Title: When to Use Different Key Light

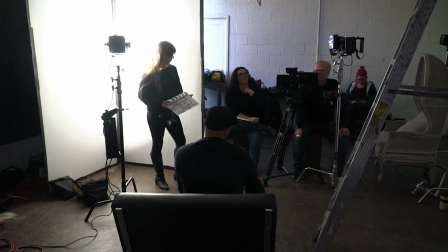489s
If you want to create the mood, the character, where you're not sure as someone,
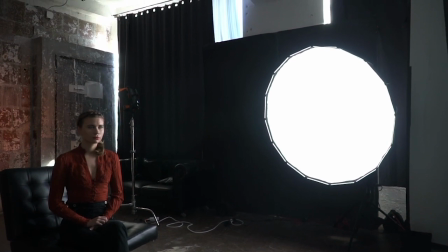494s
you know, whether you're looking at an image or an audience member in a movie or a TV show or something like that,
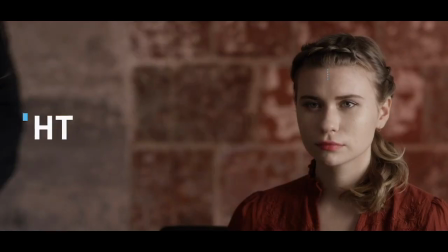500s
if you want to create some kind of ambiguity around the subject, or maybe they're going through a
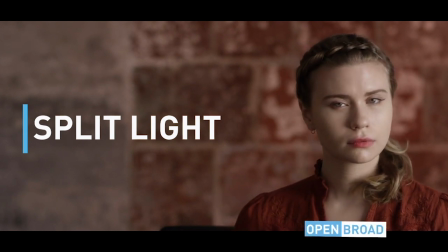507s
psychological tough decision or something like that, split lighting is a great way to do that because it's basically half light,
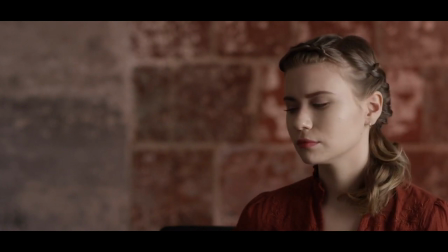512s
half shadow. It splits the face in terms of the lighting, but it sort of splits the mood or the emotion.
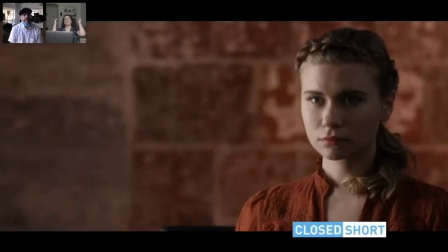519s
It leaves us wondering. Yeah, you're torn, you're split. I like the idea of that.
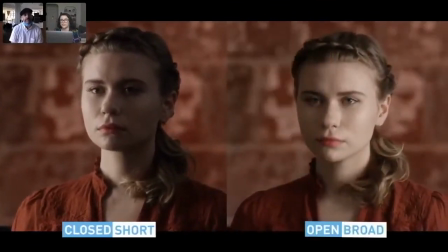525s
Like with Hitchcock,
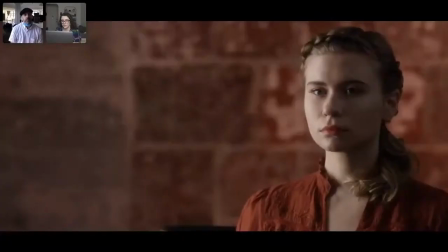526s
I know he did a lot of like the bad character was in black and the good character was in white and that kind of stuff. So I feel like if half your face is light and half of it is in shadow,
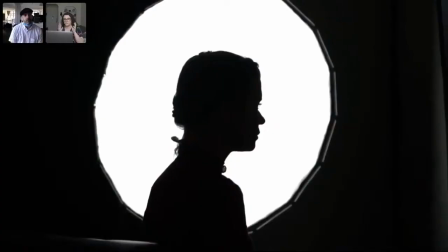535s
it definitely emotionally lets you realize that there's a split happening emotionally as well. Exactly. One of the things that I really liked about the key light shoot is that we talked about the emotional interplay between what we're seeing and what we're doing. So why would you set the key light up in a certain way?
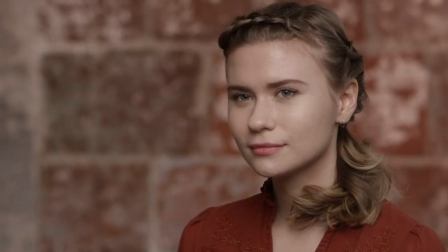552s
Well, psychologically, what it's doing is it's having this kind of effect. And when you think of it in those terms, it becomes kind of easier, almost as a decision-making, like creative, to decide, well, okay, the mood I'm going for is this, and there's some drama and there's some mystery.
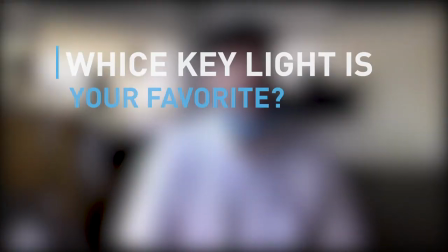569s
Therefore, I'm not going to use flat light because it's not going to give me that in the image, you know? So it always comes back to storytelling.